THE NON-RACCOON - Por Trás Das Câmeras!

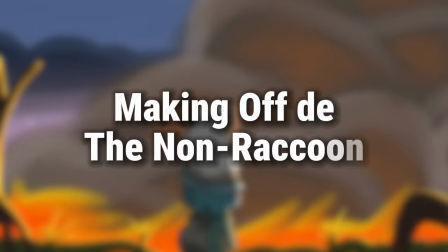[0:00]
Esse vídeo fala sobre o Making of de The Non-Raccoon, uma animação independente brasileira e que se você não assistiu,
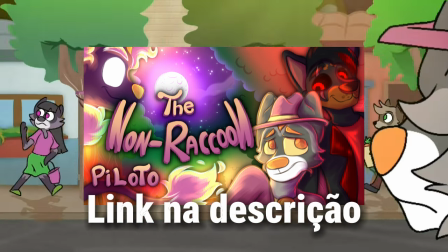[0:08]
eu recomendo que você assista antes de ver esse vídeo, o link tá na descrição. Enfim, vamos lá pro vídeo.
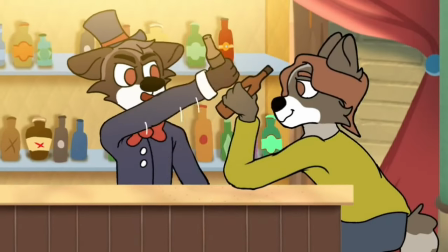[0:15]
Olá, esse é o Making of de The Non-Raccoon, ou melhor, por trás das câmeras, por mais que não tenha câmeras.
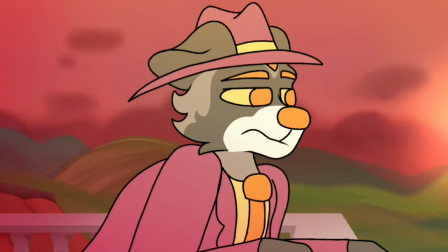[0:23]
Bom, nesse vídeo eu vou falar as ideias iniciais para o piloto, ideias descartadas, artes conceituais,
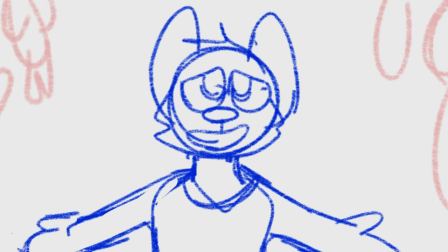[0:31]
cenas deletadas, bom, coisas que mudaram, algumas coisinhas da produção,
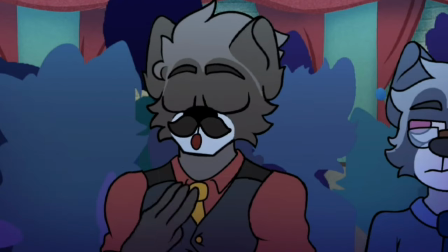[0:37]
enfim, várias coisas, e que se você é fã do piloto, com certeza você vai gostar de saber essas curiosidades sobre a produção.
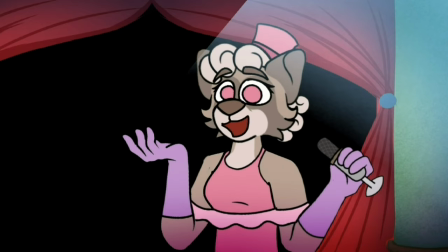[0:45]
Enfim, fica nesse vídeo para você saber tudo mais de um pouco, e eu vou tentar falar o máximo que der aqui.
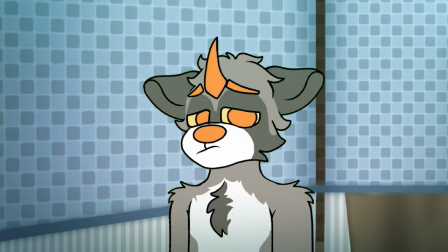[0:51]
Claro, vou evitar falar coisas que vão entregar o futuro da história E eu quero preservar os plots Enfim,
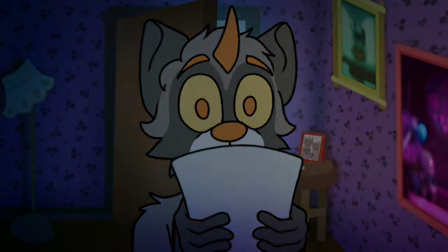[0:59]
fica com o vídeo Bom,
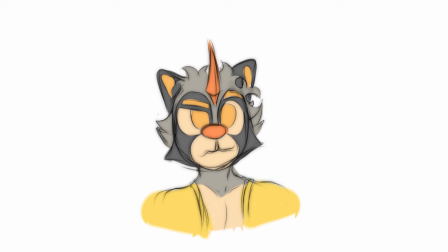[1:01]
a primeira versão do Duka é essa aqui Onde que ele tá um pouco parecido com a versão final Claro, a cor predominante do Duka sempre foi amarelo desde a primeira vez que eu imaginei ele Só que eu achei que ele tava
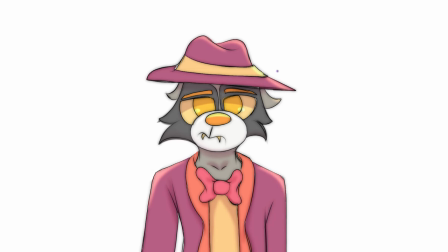[1:17]
simples demais Então eu decidi fazer outra versão Essa versão com um paletó magento que vocês conhecem,
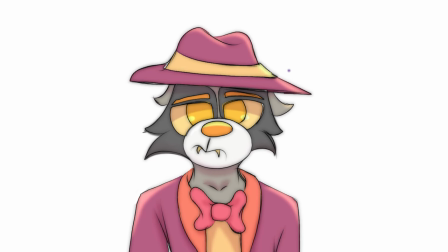[1:25]
mas ainda assim era meio diferente, já que ele não tinha orelhas,
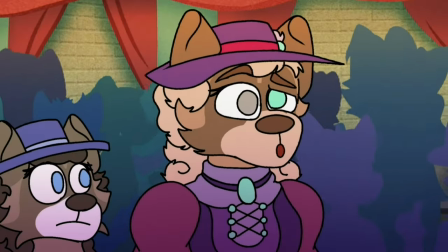[1:30]
já que a ideia inicial era que as orelhas ficassem dentro do chapéu.
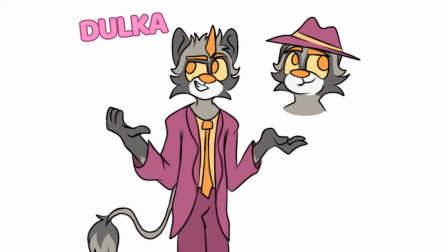[1:35]
Depois ele ganhou mais um redesign que é mais parecido ainda com o resultado final que vocês estão acostumados,
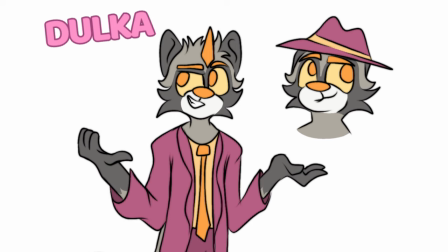[1:43]
mas ainda assim tem algumas coisas para mudar, como por exemplo as orelhas que estão dentro do chapéu.
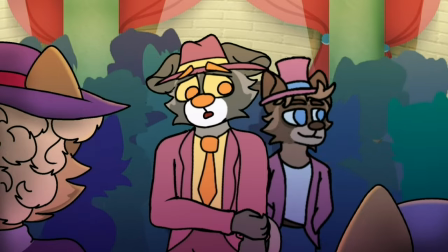[1:48]
Até que finalmente ele chegou no design final É,
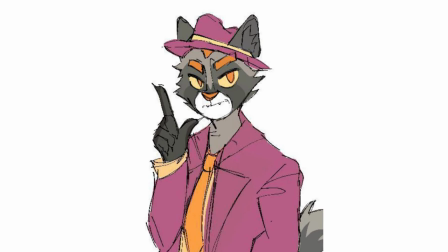[1:53]
o Dukas era para ser um personagem um pouco mais malandro no começo Dá para perceber isso um pouco pelas artes conceituais Porque
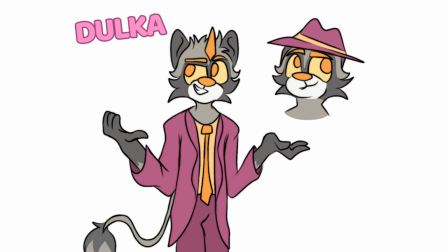[2:01]
a ideia inicial era que ele fosse um marginal Basicamente um guaxinim que vivia à margem da sociedade por ser,
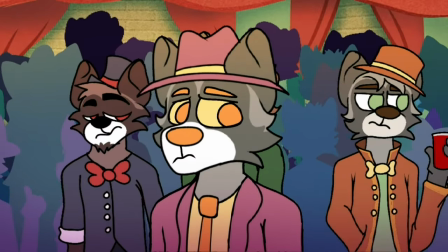[2:10]
bem, excluído Mas essa ideia ao longo do tempo foi descartada pra transformar um personagem mais meigo, mais tímido,
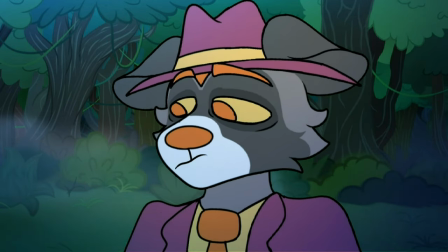[2:18]
mais introvertido, mais inseguro, pra fazer mais sentido e ter mais contraste em relação a sua mãe,
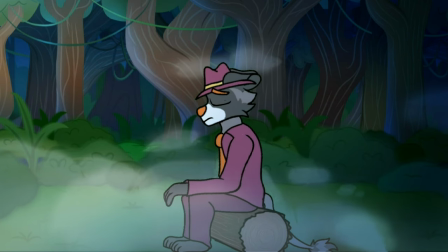[2:25]
que é autoconfiante. E também porque eu tava adaptando ele um pouco mais pra mim.
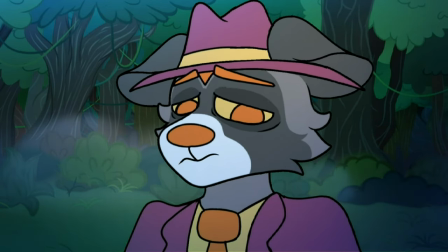[2:31]
É, Duca tem um pouco de coisas pessoais envolvendo minhas personalidades e alguns trajeitos meu.
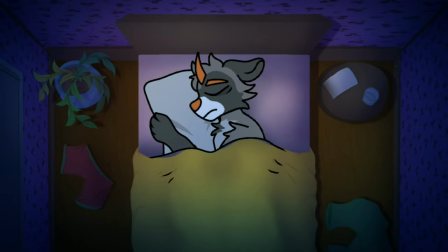[2:38]
E, bem, eu só queria que ele fosse um pouco mais parecido com seu criador, né?
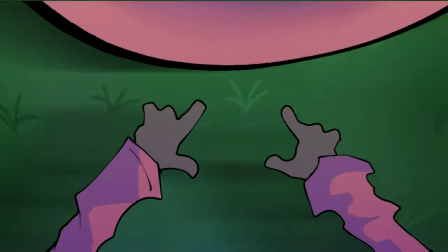[2:43]
Mas tá aí,
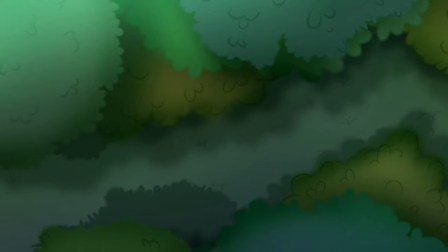[2:44]
eu prefiro muito mais a versão final Mas não é só ele que ganhou várias versões A mãe do Duka, a Vera,
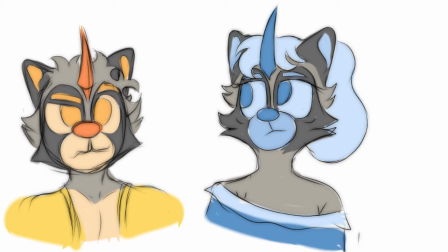[2:52]
também teve várias alterações No começo ela era pra ter esse design de olhos
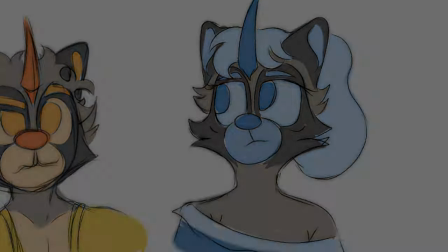[2:58]
coloridos e olheiras coloridas igual o Duka Mas depois recebeu um design mais simples e que
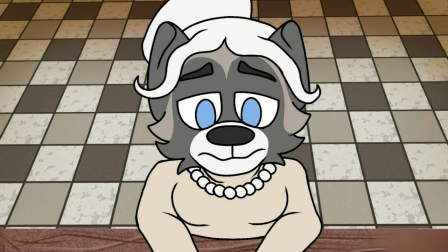[3:04]
mais se semelhasse a outros guaxinins Judy,
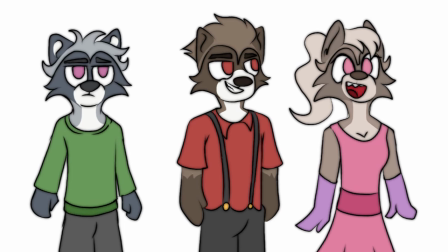[3:08]
Hawk e Rose também tiveram um redesign absurdo Essas são as primeiras versões dele É, são parecidos com a versão final Mas são diferentes Como se a versão final fosse mais criativa Porque era,
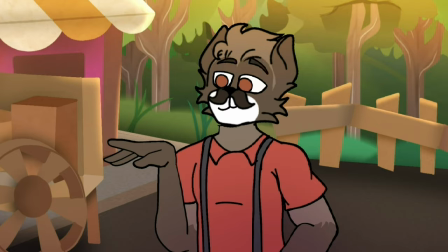[3:23]
já que era pra dar um pouco mais de personalidade pra ambos Bom,
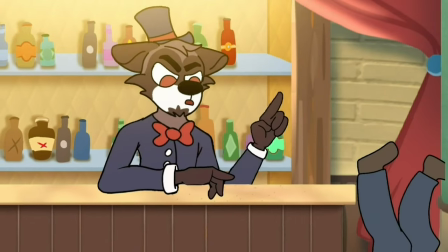[3:27]
falando mais sobre cenas Tem uma cena que tem uma história bem interessante Há cena que quando o Duca entra dentro do teatro
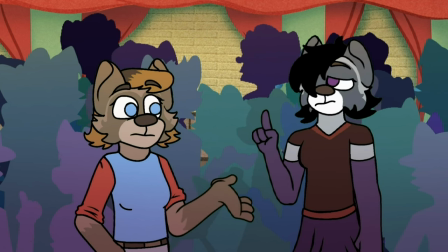[3:35]
E encontra duas gostilins conversando e uma delas fala sobre que ela se identifica como Trevas,
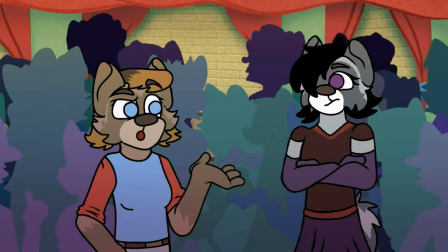[3:43]
que é uma cena que inclusive eu vi que muita gente gostou, ela não era pra estar ali, ela nunca existiu na ideia original.
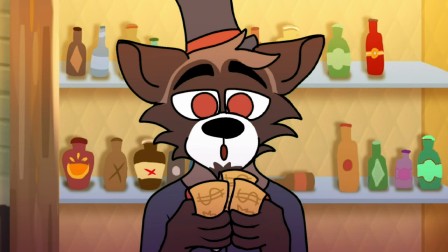[3:50]
Basicamente, no começo do ano, quando o trabalho pra Tenor Raccoon já estava mais ou menos no meio,
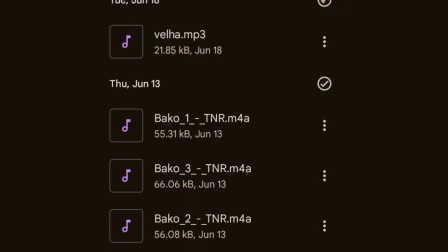[3:57]
eu tinha muitos áudios de dublados baixados.
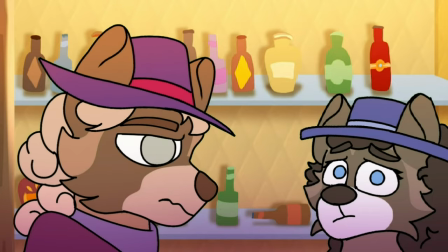[4:00]
Foi quando simplesmente eu sem querer baixei um áudio de uma amiga minha no Discord e não vi, e ficou no meio dos arquivos.